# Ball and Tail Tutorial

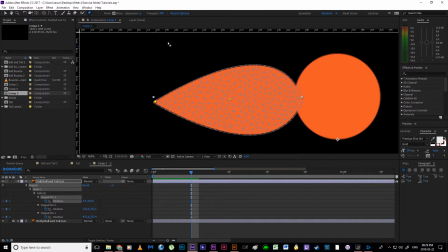(24:54)
If I were to take this down to 1, for example, we can see that it is sitting just on the outline. The expansion is how far the triangles move beyond the actual outline of the shape. So when I sort of animate this, it's looking pretty good,
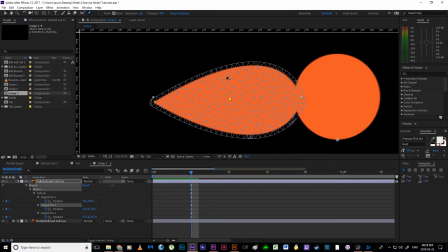(25:11)
but I find that sort of having the expansion out just a little bit helps to smooth out a little sort of our shape.
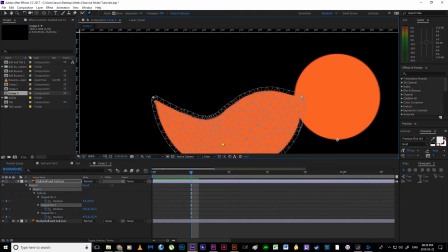(25:18)
So if I were to pull it a little bit too far, then at least it's not going to crimp over here, for example.
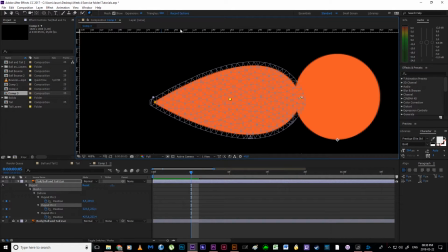(25:24)
Alrighty. Then we've got the number of triangles. Now in my version of After Effects, I can add as many triangles as I want. I believe I can take it up to 1,000, and it will then try to do that, and hopefully my PC is not going to crash.
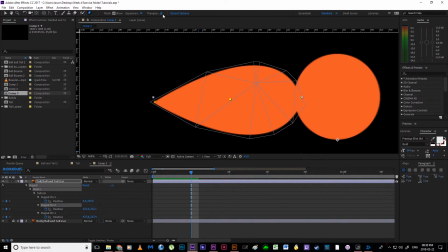(25:40)
Okay, but we could take this down to 10, and if we have this to 10, you're going to see that this is not going to look too great, right?
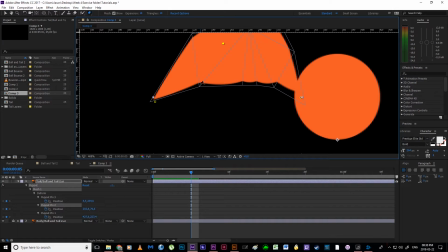(25:47)
It's looking pretty shitty at the moment. Notice how wherever these lines meet, we're getting some horrible little effects going on. But as soon as I take this back up to like 500, I get a nice curve going on.
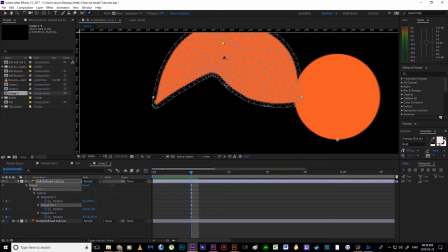(26:02)
Okay, so if you're having little crimping issues or sort of like little geometric issues, then that is the way to do it. I'm just going to hit Control Z to undo. Please undo. Doesn't want to undo.
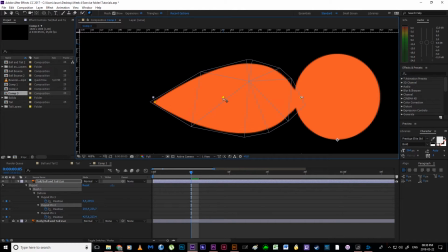(26:14)
So I'm just going to have to reset this to where I thought it was, around about here, and set this back to 500.
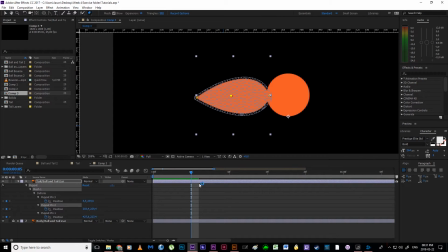(26:20)
Okay, I now have my tail and I've got my keys. Alrighty.
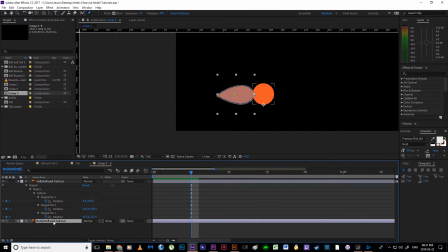(26:24)
And we're going to think about this. Okay, so I am going to bring up my keys for my position and scale on the body, just so I can use those as a guide, and we can see that this is where our anticipation is happening. Alright, we've got our body squashing down, getting ready to pounce, and I've already set my keys for a normal looking tail at rest at the beginning.
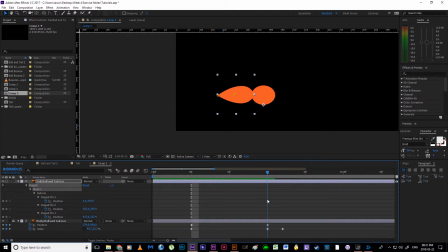(26:44)
Okay, so I am going to drag out to where we are in our position for that
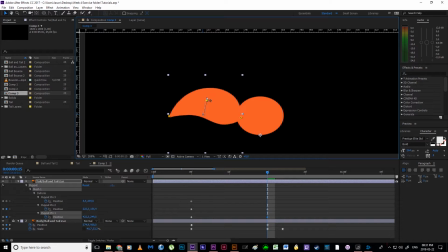(26:52)
nice little anticipation, and I'm just going to adjust my keys a little bit, and I'm going to have my tail drag upwards, kind of like this. Okay, now I know that when a cat sort of gets ready to pounce, it's more flicking its tail from side to side,
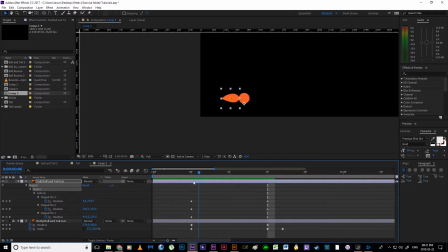(27:08)
but the reason why I'm doing this upward motion during the anticipation is that when our body shoots away,
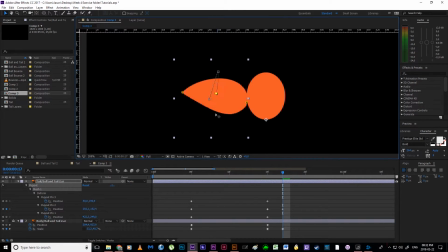(27:17)
we can then have this tail snap down. Boom, it's snapping like so.
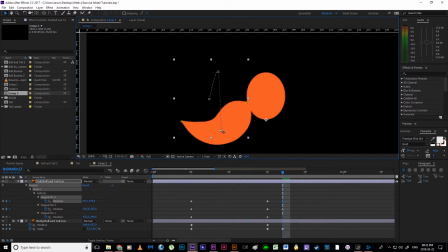(27:23)
And that snap into a sudden opposite position
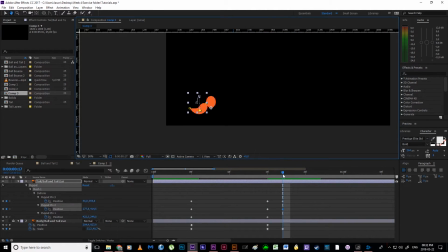(27:27)
sells the idea that in fact the body is dragging the tail back.
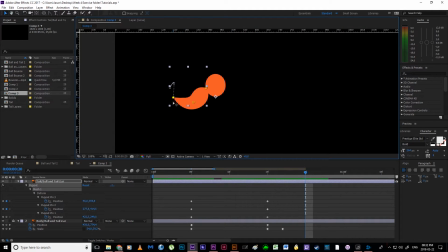(27:35)
Right, the body is dragging the tail down, and in fact this tip would actually kind of be something like that instead. Now, something to keep in mind with the puppet pin, it is very easy to lose our sense of proportion.
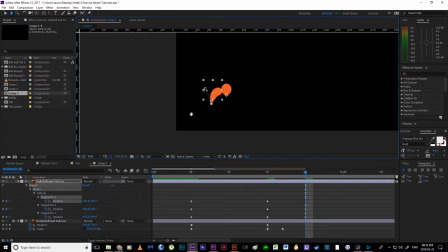(27:50)
Alright, it's a mistake that we all make. It's very easy to stretch this out of position. Alright, so we do need to keep that in mind as we go. So we've got a nice little anticipation happening, and then we slam downwards.
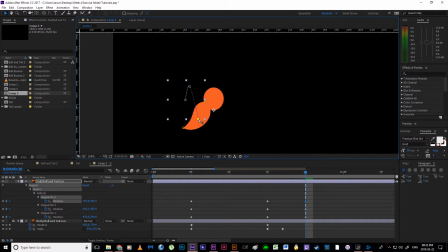(28:04)
So this would kind of be like so, I think.
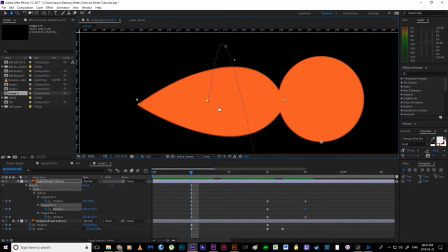(28:07)
Okay, now notice that for these points, when I have this option on,
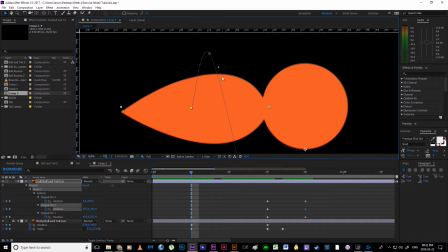(28:15)
right, I think we have to have this on in CC in order to see our path, we do still have an option to add curves.
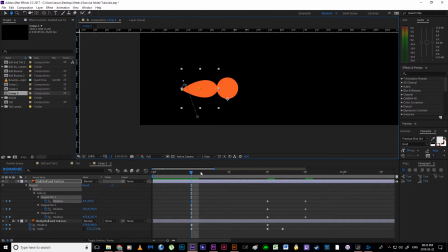(28:20)
Right, and this is very important, especially for the tip of the tail, because what happens is it can suck in on itself, and we lose the idea of an actual swish taking place.
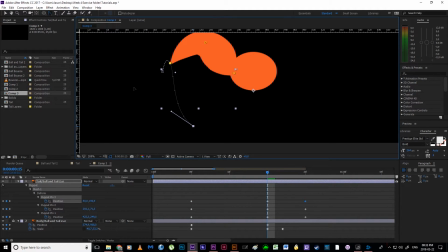(28:32)
So with the Convert Vertex tool, I'm just going to click and drag, and I'm going to add an outward stretch so that my tip,
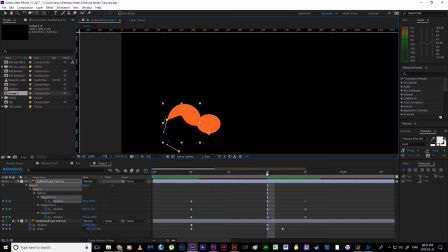(28:39)
right, don't take that out of context, the tip of my tail rather moves away from the body. It doesn't suck in on itself. We don't lose that volume. We still get that nice sort of swishing motion.
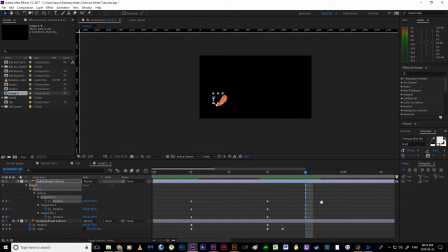(28:51)
Okay, so what's happening next? Right, we've got the anticipation taking place.